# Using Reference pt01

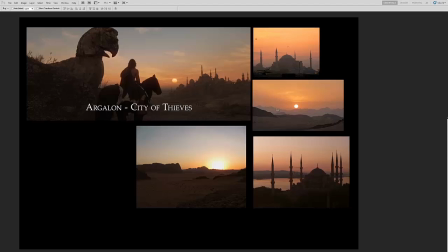(7:40)
the painting will just look the exposure of the painting and the lighting in the painting is just going to look very real and we have to do very little to
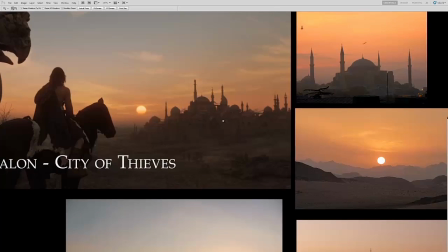(7:48)
get this thing to photo real quality so the next part of this painting is okay we have a city structure now what does
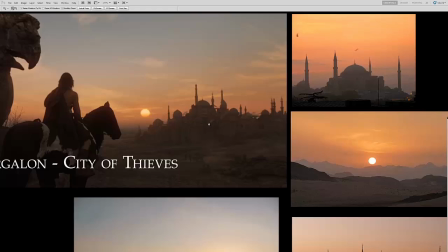(7:56)
the city structure look like now they may give you concepts of that or they may ask you or and it may be you know described in the script but say we have a concept you know of the silhouette and you're putting it together well now we have to figure out how what is
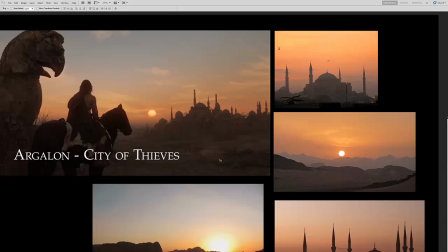(8:11)
this city look like under these lighting conditions in this environment which has a lot of dust a lot of sand a lot of atmosphere
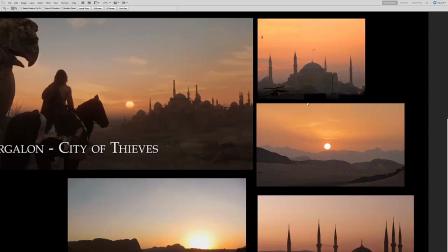(8:19)
and how do we paint that well we can find structures like this in real life this is a
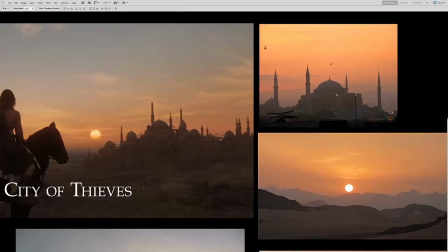(8:29)
it's called the blue mosque it's in istanbul turkey you can tell it's very similar in uh architecture and design to what we have in the map painting. So if you were to just do a simple image search of the blue mosque and just type blue mosque sunset,
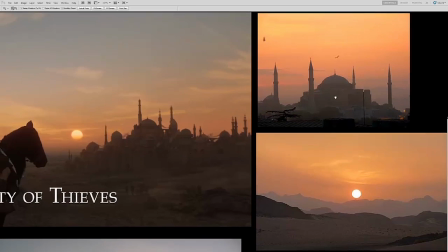(8:46)
we can get pretty close
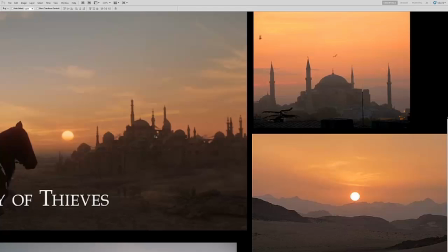(8:51)
in lighting and atmosphere to what we have in the map painting.
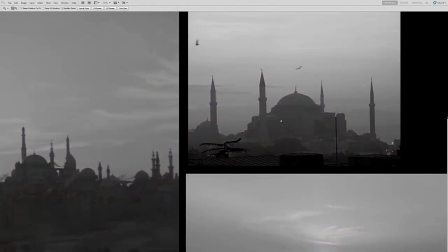(8:56)
Now if we look at this, and again we turn off color because the most important thing here is value.
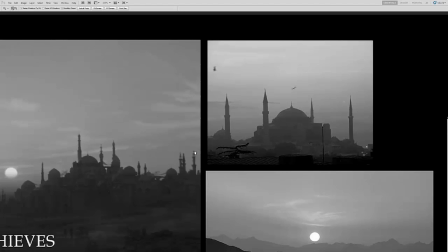(9:02)
And when we're looking at something like this, a big city structure,
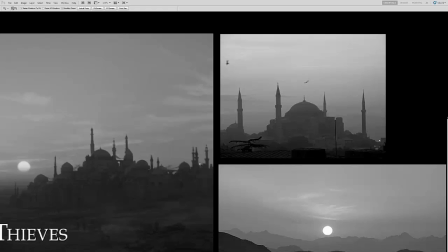(9:09)
it's out in the distance, so there's a lot of atmosphere affecting the lighting,
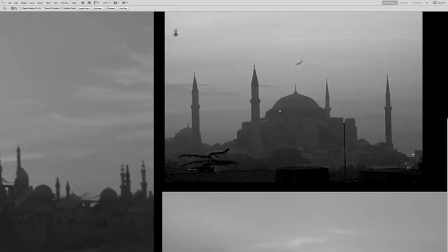(9:15)
we have to take cues from photo reference of,
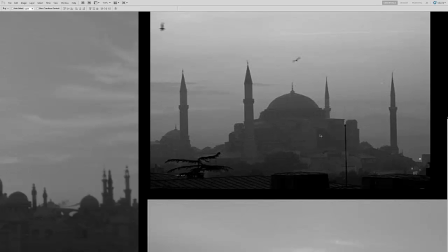(9:19)
okay, what is the contrast between the lights and the darks? Because that contrast is the cue to say how
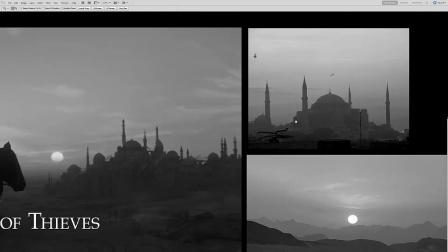(9:30)
far this city is in the distance and how much atmosphere is in the air.
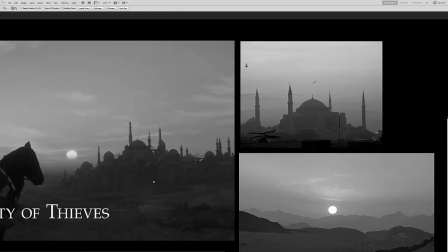(9:37)
So if this is in a desert scene, you're going to have a lot of atmosphere in the air,
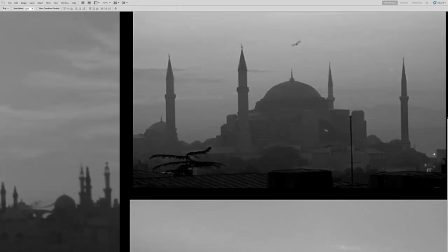(9:41)
we're going to go with very, you know, the contrast between the lights and darks are not that great.
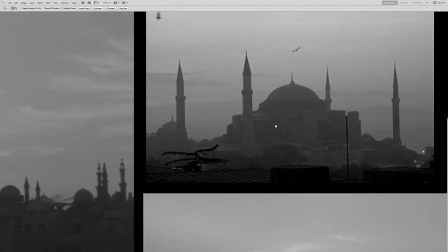(9:47)
And that's what gives us that really far distant, you know, atmospheric look is the contrast between the light and darks.
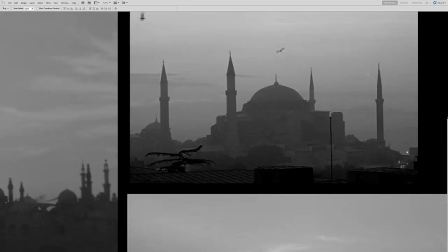(9:54)
So that's one cue we can take away from looking at photo reference. The other cue is, you know, how is the structure lit? well it looks like you know there is no direct sunlight as
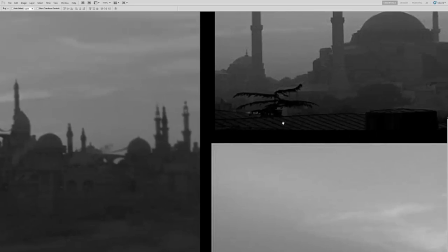(10:08)
we have in here we might get a little bit of rim light as you can see in here and that just shows that you know that's a metallic object now we
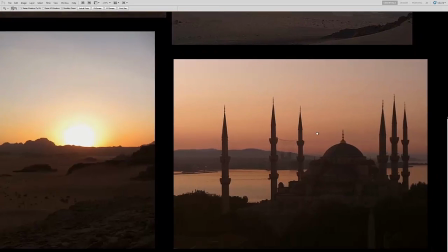(10:16)
may not have metallic objects in here that may be something that we can Google again do another image search
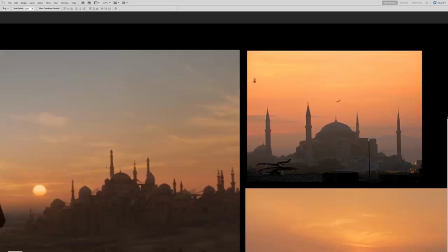(10:23)
for metallic churches with you know to see what that will look like but as far as the value,
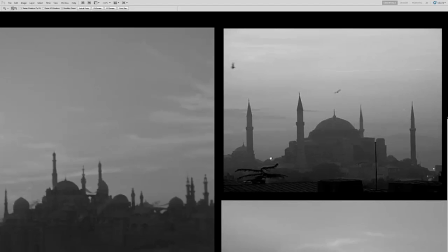(10:31)
we can see, okay, how are these structures lit?
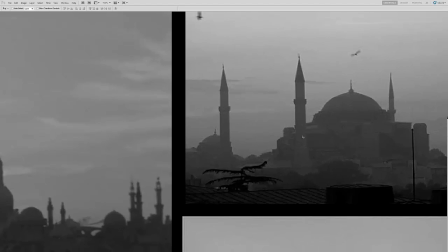(10:36)
For the form, you can see the separation between these structures. How do I know that this is in front of the other and add depth within the structure itself?
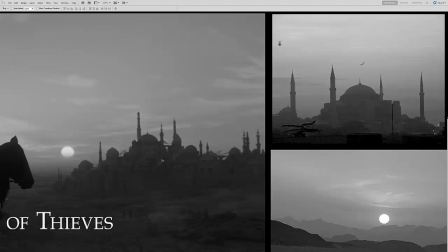(10:47)
Because we don't want everything to be so similar that depth is killed and it looks really flat. We need to have a two-face read, you know, the front face and the back face.
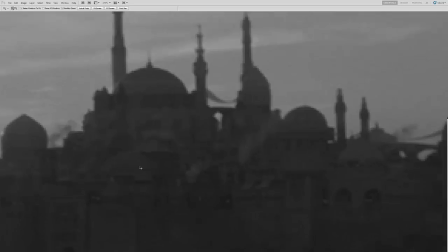(10:58)
So you have light and shadow and that's what's going to give you depth. So we have light in here and then shadow behind that causes separation,
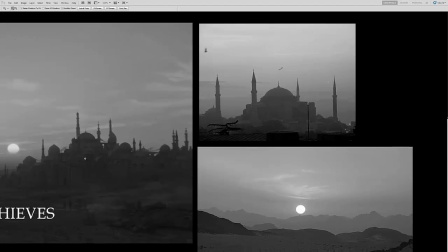(11:07)
that causes depth instead of having it, you know, very similar value and making it look flat.
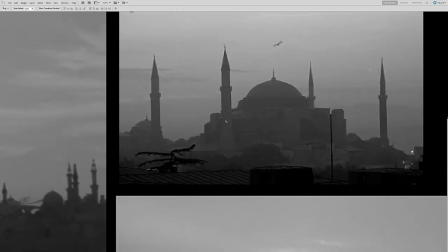(11:12)
So that's another thing we can pull in here. You know, where we have light, there's usually a dark behind it to cut it out from the background.
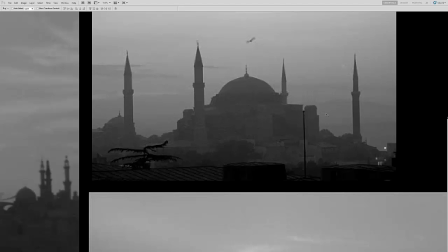(11:25)
The top facing surfaces are getting that skylight, that field light, to separate it from the top from the side.
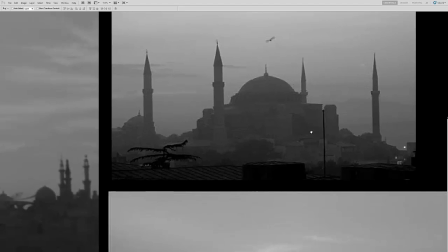(11:34)
The side is darker than the top. Again, we see that example here.